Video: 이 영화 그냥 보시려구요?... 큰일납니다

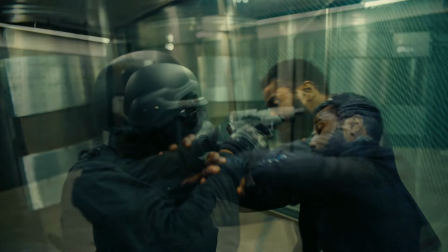6:06 하지만 같은 사건을 괴한의 관점에서 보면 자신은 그냥 총을 쏘고 있고 주인공이 거꾸로 움직이고 있죠
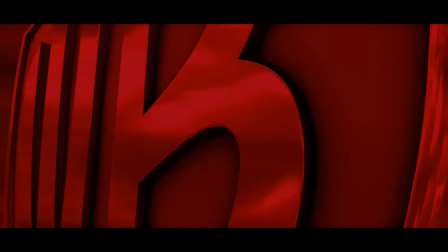6:15 그래서 이 영화에는 시간의 정방향과 역방향을 암시하는 일종의 코드가 있습니다 바로 빨간과 파랑의
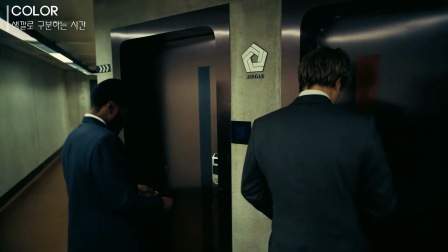6:22 색깔 구분입니다 지금 보시는 장면에서 보이는 두 개의 문에는 가운데 색깔이 표시되어 있습니다 오른쪽이 빨간색,
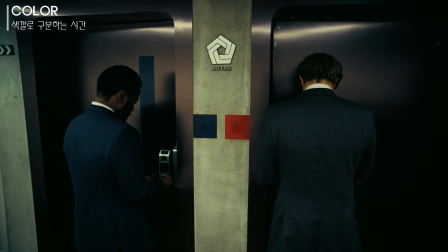6:31 왼쪽이 파란색이죠 이 영화에서 빨간색은 시간이 정상적으로 흐르고 파란색은 시간이 거꾸로
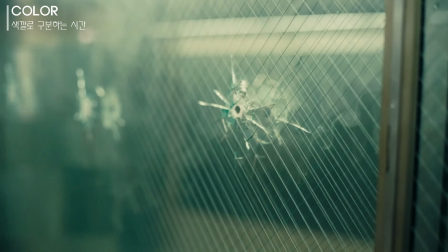6:37 흐른다는 표시입니다 주인공이 파란색으로 표시된 문을 열고 들어가니까 연기가 거꾸로 역류하고 있죠
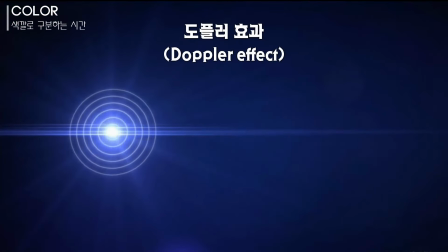6:46 이 빨간색과 파란색의 시간 구분은 상대성 이론에 등장하는 도플러 효과에서 착안한 것으로 알려져 있습니다 도플러 효과는
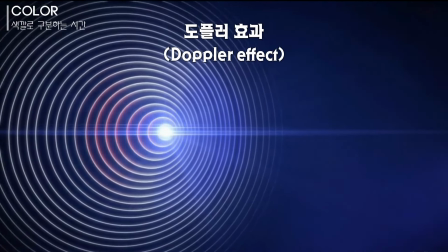6:55 빛을 내는 물체가 관측자에게서 멀어질 때 즉 정방향으로 순행할 때 빨간색 파장으로 보이고 관측자에게 다가올 때
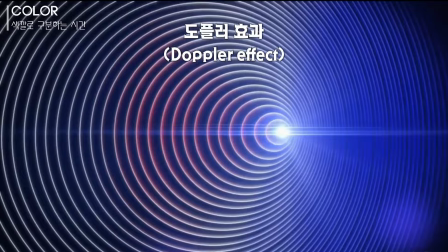7:03 즉 역방향으로 올 때 파란색 파장으로 편이 되는 현상인데요 이런
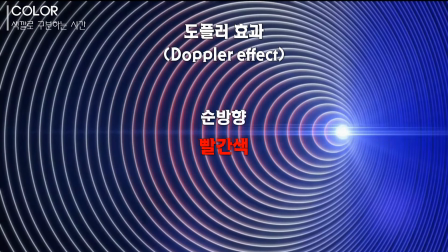7:08 특성에서 착안해서 순방향의 시간 흐름은 빨간색 역방향은 파란색이라는
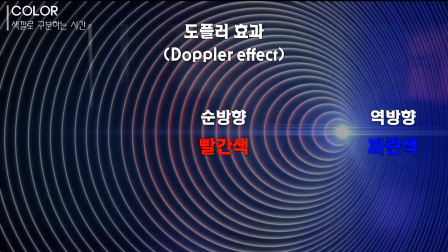7:13 암시를 지속적으로 사용하고 있습니다 이런 색깔의 구분이 가장 명확한
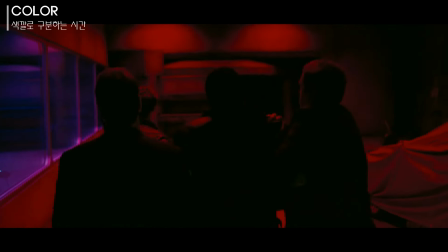7:18 곳은 회전문 구간입니다 이 회전문에도 한쪽은 빨간색 조명,
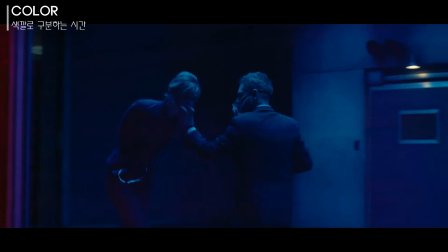7:23 반대쪽은 파란색 조명이 켜져 있습니다 말씀드린 대로 빨간색 조명이 있는 쪽이 시간이 정방향으로 흐르는 곳이고
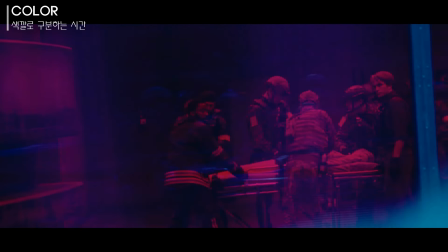7:30 파란색 조명은 시간이 역방향으로 흐르는 곳입니다 그런데 문제는 아까 말씀드렸듯이 시간의 흐름은 보는
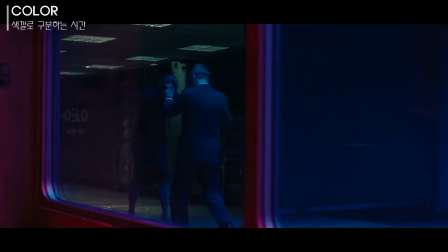7:38 사람의 관점에 따라 달라진다는 점입니다 순방향에 있는 주인공의 관점에서는 반대편의 악당이 역방향으로 가고
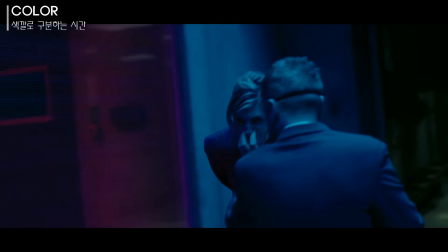7:46 있지만 반대로 악당의 관점에서 보면 반대편의 주인공 시간이 거꾸로 가고 있죠 하지만 이건 관점
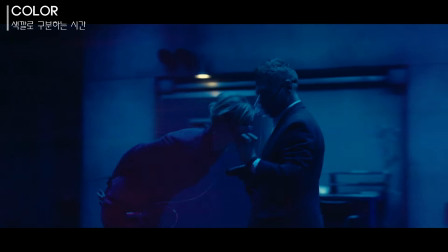7:54 때문에 발생하는 시간의 반전일 뿐 객관적으로 봤을 때는 주인공의 시간이 순방향으로 가고 있고 악당의 시간이 역방향으로
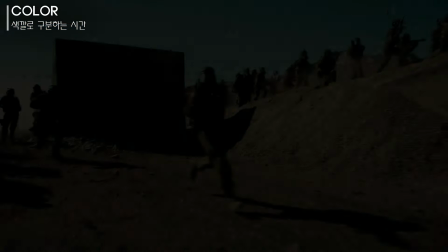8:02 가고 있는 겁니다 참 어렵죠 영화의 마지막에 등장하는 대규모 전투씬에서도 서로 다른 미션을
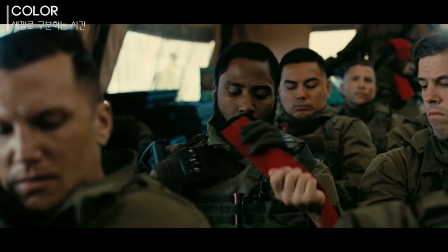8:09 가진 두 개의 특수부대가 색깔로 구분됩니다 빨간색 마크를 붙인 레드팀은 시간의 순방향 파란색
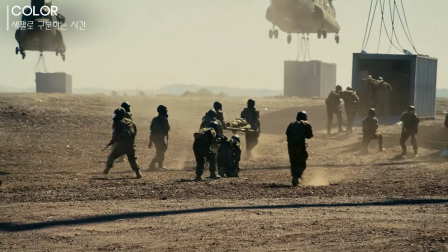8:17 마크의 블루팀은 인버전되어서 시간의 역방향으로 작전을 수행하게 됩니다 이렇게 색깔 구분을 알고 영화를
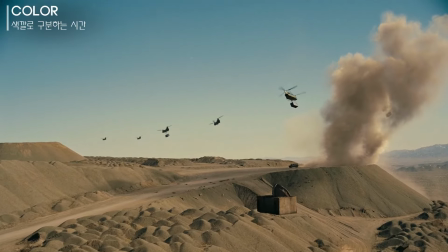8:24 보면 시간의 순방향과 역방향을 구분할 수 있지 않을까 싶지만 막상
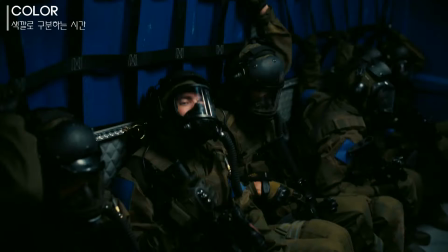8:29 영화를 보시면 결코 쉽지 않습니다 제가 감히 말씀드리지만
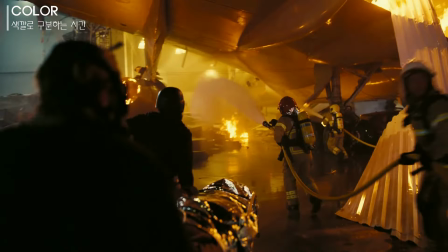8:35 이 영화에서 시간의 순방향과 역방향이 얼마나 정교하게 계산되었는지 진가를
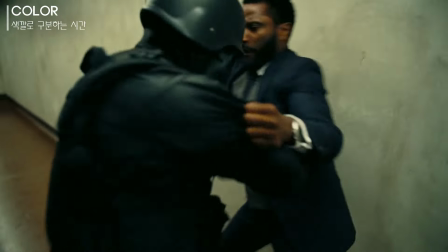8:40 느끼시려면 적어도 두 번 이상 주의깊게 이 영화를 정주행하셔야 될 겁니다.
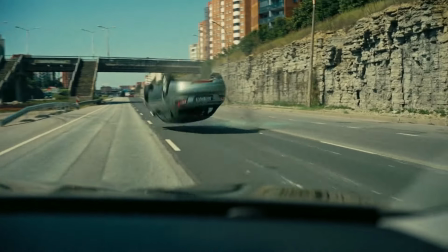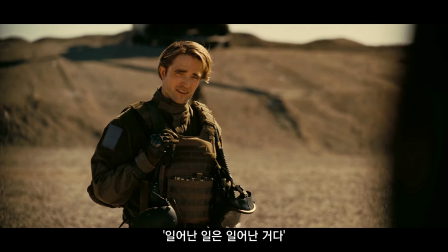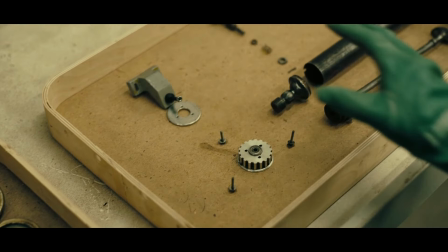8:58 어렵고 복잡하기로 유명한 크리스토퍼 논란의 영화 중에서도 테넷은 그 난이도가 가장 높다고 할 수 있습니다.
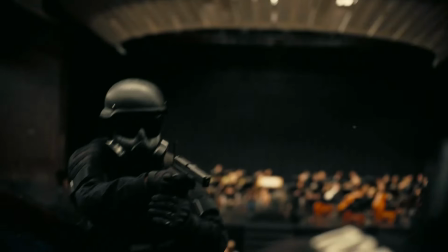9:05 정말 엄청난 센스를 가진 분이 아니시라면 영화를 한 번 보고 줄거리조차 파악하기도 쉽지 않은데요.
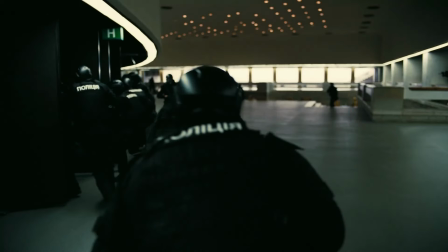9:13 저만 그랬던 건가요? 아무튼 일단은 회문구조, 시간여행,
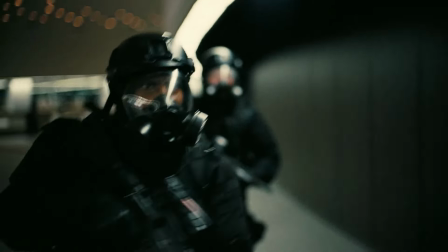9:19 그리고 색깔 이 세 가지 개념을 유념하시고 안방극장에서 편안하게 테넷 감상하시고요.
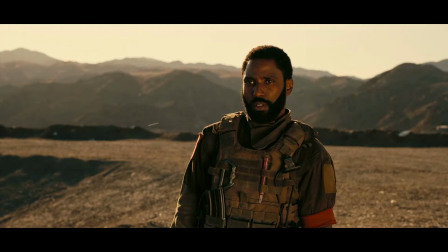9:25 다음 주에는 한 번 관람으로 도저히 풀리지 않는 미스테리들을 하나씩 풀어보는 스포일러 포함 영상으로 다시 찾아뵙겠습니다.
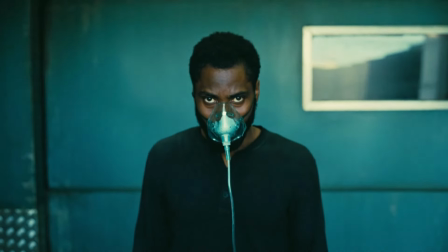9:33 지금까지 까간 도깨비였습니다.